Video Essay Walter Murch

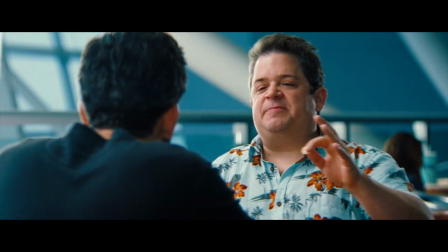0:13 180-degree rule is a commonly used tool in filmmaking.
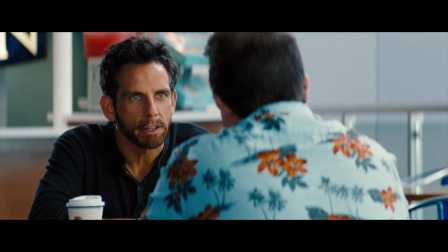0:16 It acts as an imaginary line or axis, where the actors are placed on the axis,
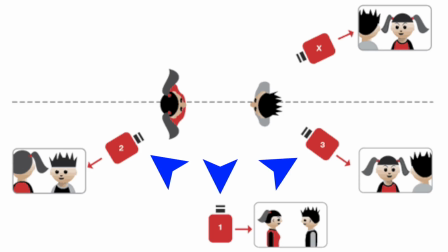0:22 and the camera films the actors on one side of the axis, filming within the range of 180 degrees.
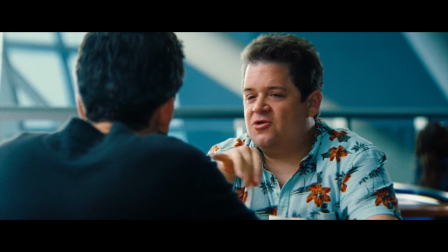0:30 The rule allows for the audience to understand the film with ease and helps the audience not to get confused about the actor's orientation within the film,
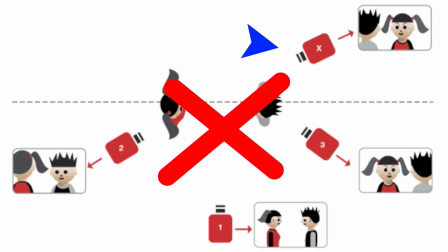0:40 unless the rule is broken, which brings us to the next topic.
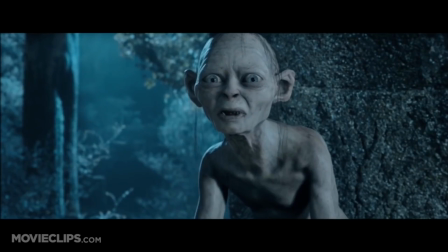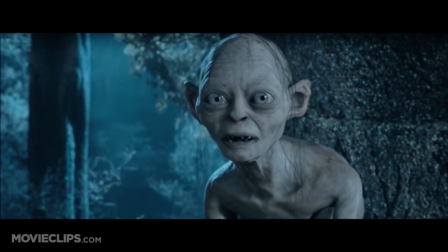0:51 In The Lord of the Rings, Gollum and Sméagol have a confrontation.
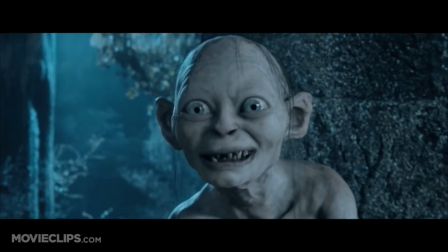0:55 This confrontation begins with a 180-degree rule, giving off the illusion that Gollum and Sméagol are two physically different characters.
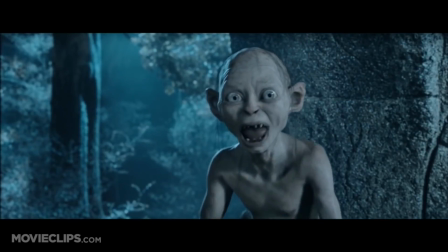1:04 When Sméagol tells Gollum to leave, the 180-degree rule is broken. The first shot is filming the left side of Sméagol's face.
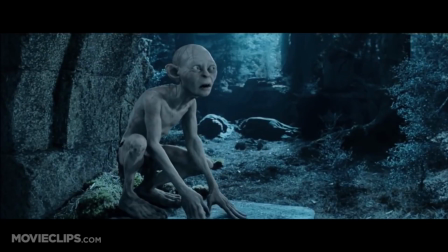1:12 The second shot, after the break, is filming the right side of Sméagol's face.
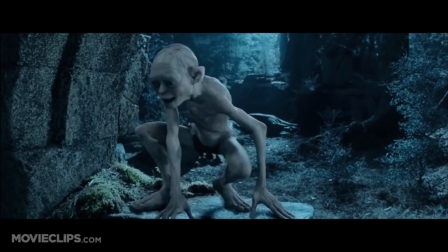1:20 The shot which would normally be filming Gollum is now filming Sméagol,
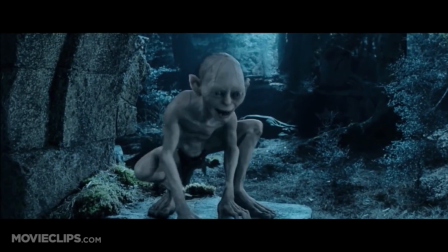1:25 which suggests a successful break in the 180-degree rule.
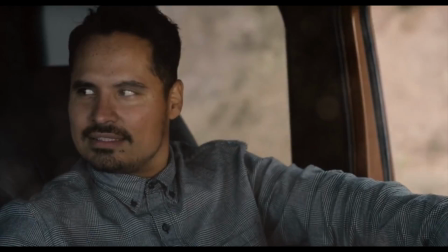1:32 Paul Rudd from Ant-Man acts as an ex-convict who wants to do the right thing and take care of his daughter.
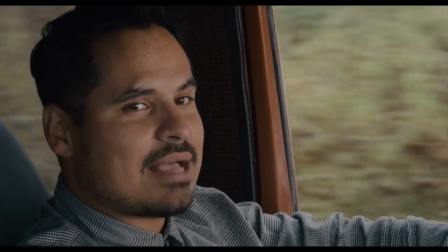1:39 I got a daughter to take care of.
He mentions that he has a master's in electrical engineering.
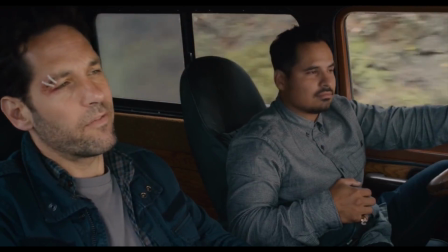1:44 Master's in electrical engineering, all right?
Misdirecting the audience into believing he can get a really good job.
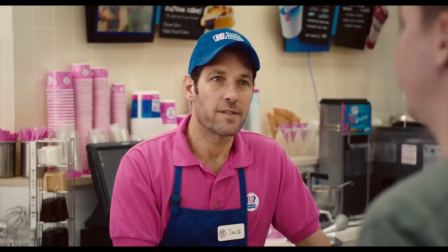1:51 Welcome to Baskin Robbins. Would you like to try our mango fruit blast?
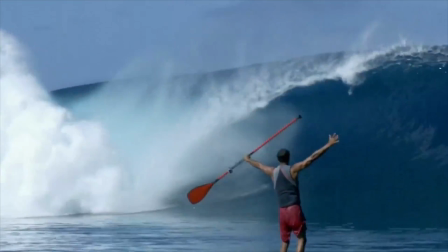1:59 Montage is typically a short story which is achieved by editing a collection of shots in sequence.
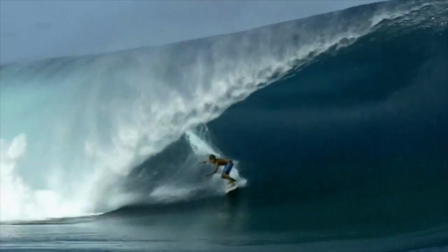2:05 Montage usually focuses more on aesthetics than it does storyline or meaning.
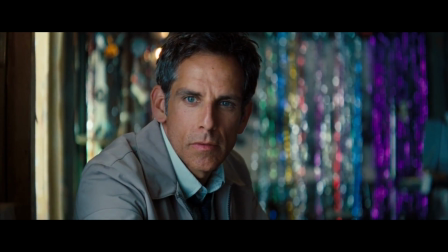2:13 In this example, the character's attention is grabbed by a mysterious woman behind him.
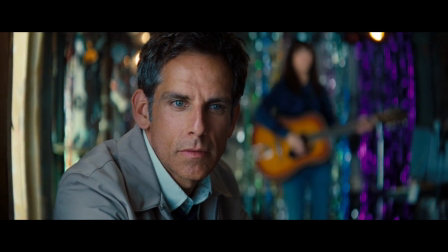2:19 His eyes and head turn around, which makes the audience interested to know who this mysterious woman is.
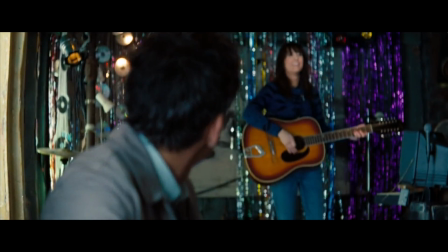2:25 By pulling focus to the woman, the audience's eyes are drawn to the focused area.
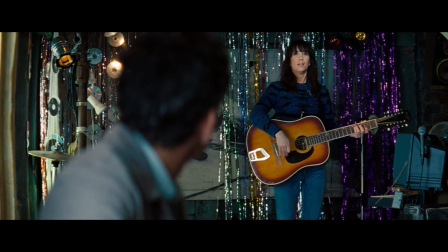2:31 This is called eye tracing.
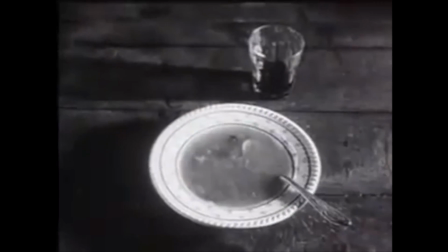2:39 The Kuleshov effect is an editing technique invented by Lev Kuleshov.
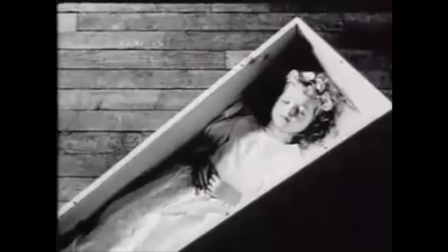2:44 It's a mental phenomenon in which the audience make more meaning from the relationship of two shots.
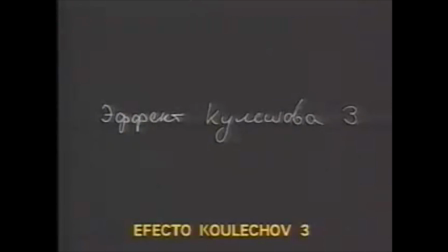2:52 In this example, I took a shot from the Land Rover advert in the Ica Desert and the shot of the Sphinx from Egypt.
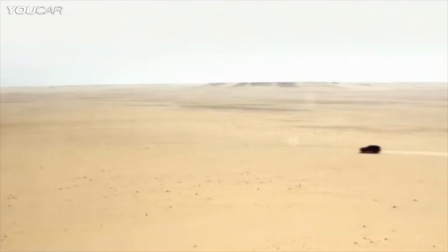2:59 When the shots are cut next to one another, it creates an illusion that the Land Rover is driving in Egypt.
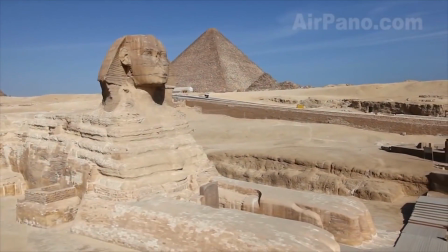3:05 This is Kuleshov.
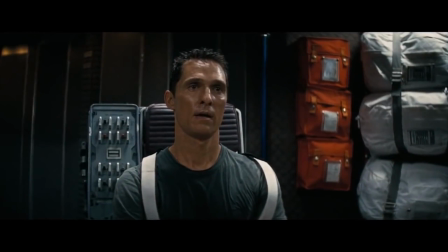3:10 In the movie Interstellar,
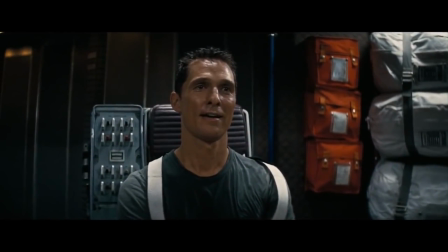3:12 McConaughey arrives back from a space trip, which only took him a few hours, but from Earth's perspective, he's been away for over 20 years.
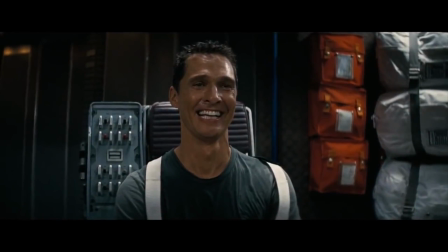3:21 Slowly he tries to absorb the extent of his situation. The use of the emotional music by Hans Zimmer naturally elevates the audience's emotions.
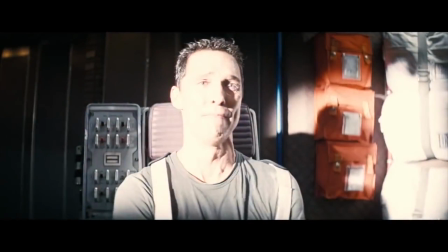3:31 The camera slowly gets closer and closer to his face.
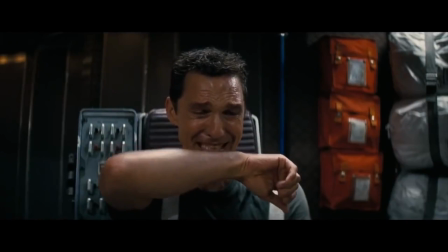3:34 This and the in-between cuts showing how long he's been away makes the audience sympathize with McConaughey and share his emotions.
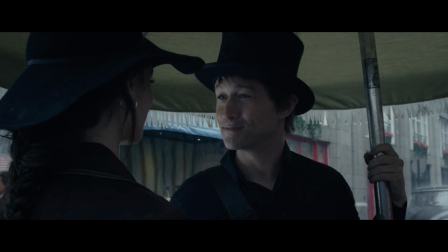3:49 In the movie The Walk, there is a subplot of a relationship between Philip and Annie.
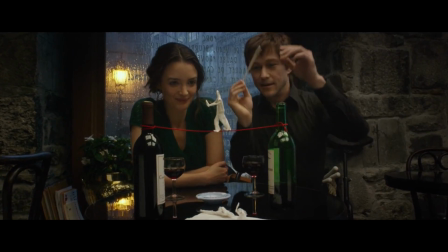3:55 However, the film does not get too detailed about the relationship and doesn't really affect the overall story of the film.
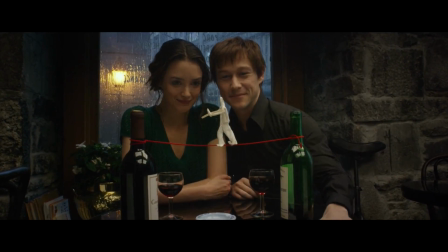4:02 The movie sticks to its original story, engaging the audience with the movie's progression.
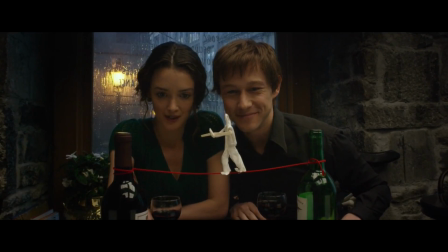4:07 However, the relationship is used to explain Philip's story in more detail, rather than concentrating on the subplot too much.